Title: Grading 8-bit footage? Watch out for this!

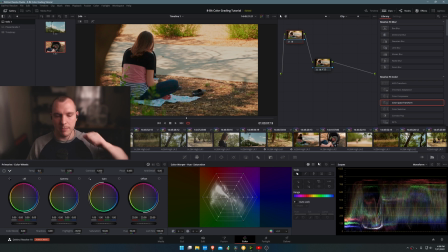[8:08]
If you have overexposed areas, leaving it maxed out on, you know, how it's being laid out on your vector scope or on your scope is usually not good, in my opinion. Even if it's clipped, I think you should still kind of gray it out just a little bit and then, you know,
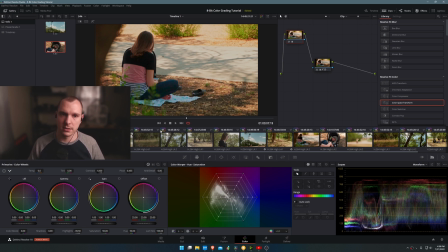[8:26]
make sure that the colors aren't too strong in the highlights to distract from the main areas of your image. So, okay, you can see here that already looks much, much better. Okay, and then this clip, I'm going to go ahead and leave it as is. I think it turned out just fine.
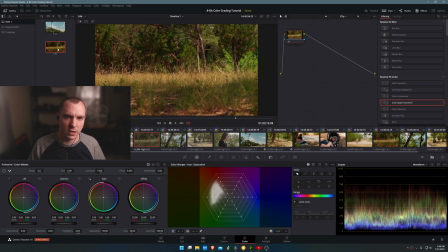[8:44]
Same with this clip. I think it actually looks great. If I hover over this, you can see that that's what it would look like after. So maybe I'll append this one as well. But I'll actually reduce the temperature a bit because that was a bit too warm.
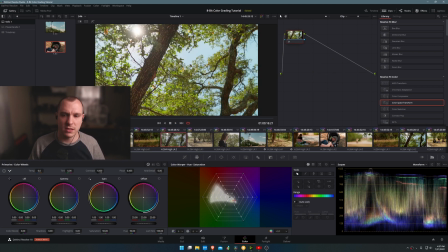[8:59]
So that looks good. I like that. Okay. And then we have this clip where I'm looking up into the trees, kind of rotating my gimbal.
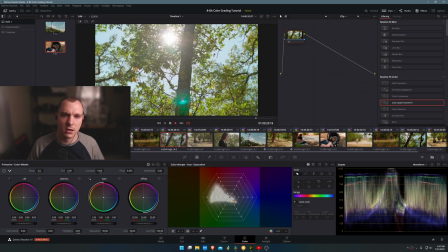[9:07]
You can see here that it just rotates around, got that sun peeking through, and it already looks quite good.
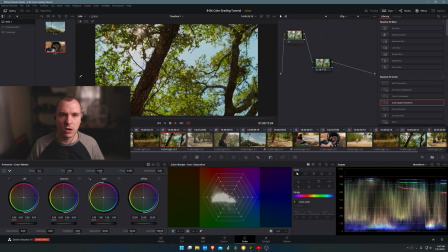[9:14]
So you can see here I can append this, and that adds a little more contrast to it, makes it look more lifelike, which I think looks pretty good.
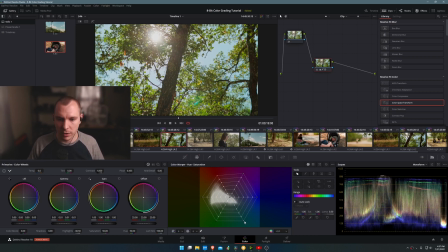[9:25]
But I think I'm actually going to change a little bit of the sky. So I'm going to come to my color warper here, and the sky is kind of teal the way that it kind of turned out. I'm going to move it over into the blues just a bit more like that. And to me, that makes it look a little more natural, makes it look more lifelike.
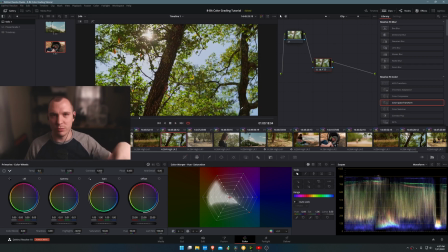[9:43]
I know the trend is to have real, you know, make all your blues teal or whatever, but in this case, I don't think that's a good idea because with leaves and everything, I want to create more color contrast, not just luma contrast. And so by moving these teals over to the blue, that separates the sky from the leaves.
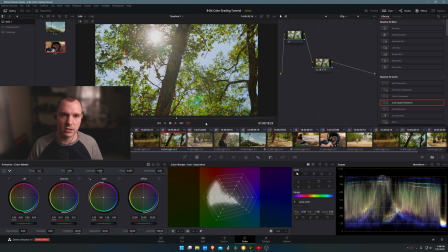[10:02]
And it's a great way to kind of color grade this clip and make it more visually interesting. And I think it just looks better anyway. So that clip looks good. And we have this clip here, which again was overexposed.
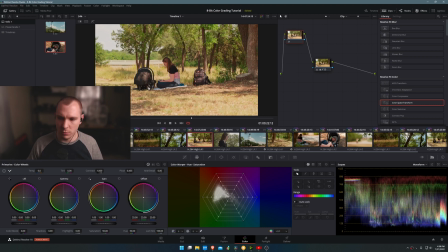[10:16]
So I'm going to append this. And we're going to move the whole thing down like this. And there's a little too much kind of reddishness to it, if that's even a word. So I'll select my color warper on my second node here.
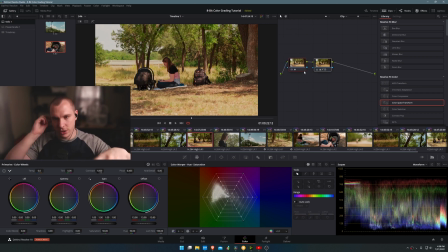[10:37]
By the way, when you append a node, it adds it to your node tree. So just be aware of that. If you have adjustments on this node, then your appended node is going to be separate adjustments. So just keep that in mind. I'm going to grab this, and I think I'm going to move this a little more over to the yellow side. And I think that helped it not look quite as unnatural. Looks good. Okay, now my last clip here, where it's an image of my wife,
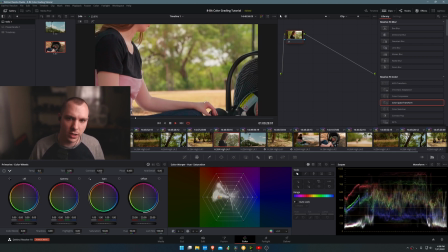[11:06]
and then I pan down over to my son, his car seat there.
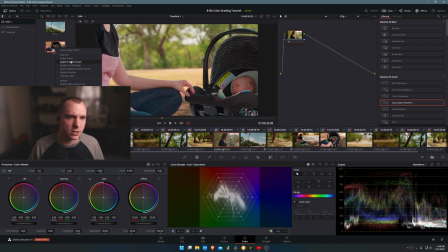[11:11]
So I think really the same treatment will probably just apply here. I'll just append this grade right here, and that's already looking better.
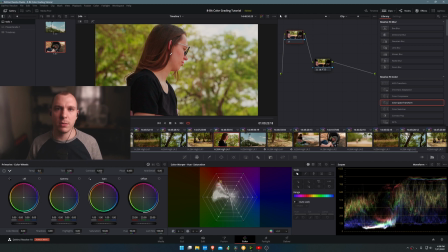[11:19]
But the reds are a little too strong, and that tends to happen, especially with Sony cameras, 8-bit, recording an 8-bit log. The reds kind of turn out to be a bit too strong.
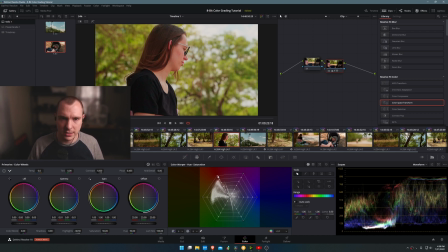[11:33]
It can be a problem. So what I'm going to go ahead and do is I'm going to bring those reds down even more and to kind of move them over just slightly into the yellow, just slightly like that. And you can see there that maybe that's a little much.
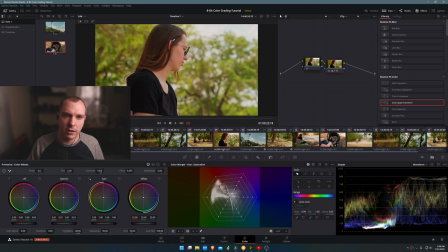[11:46]
Bring a little bit of it back. Okay, there we go. You can see there that the reds right here in the ear were toned way down and look much better. Also, the hair looks significantly better and more natural, like a natural brown color rather than kind of that reddishness that was here earlier.
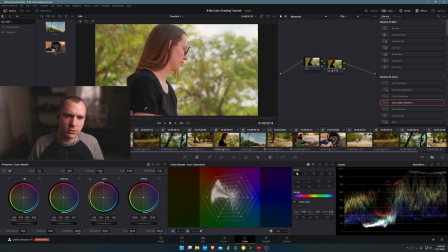[12:04]
And then the shadows, of course, are treated appropriately. I'm not trying to peer into shadows and get all this noise that I don't need because it's a shadow, so it should be dark. So I've lined that up properly.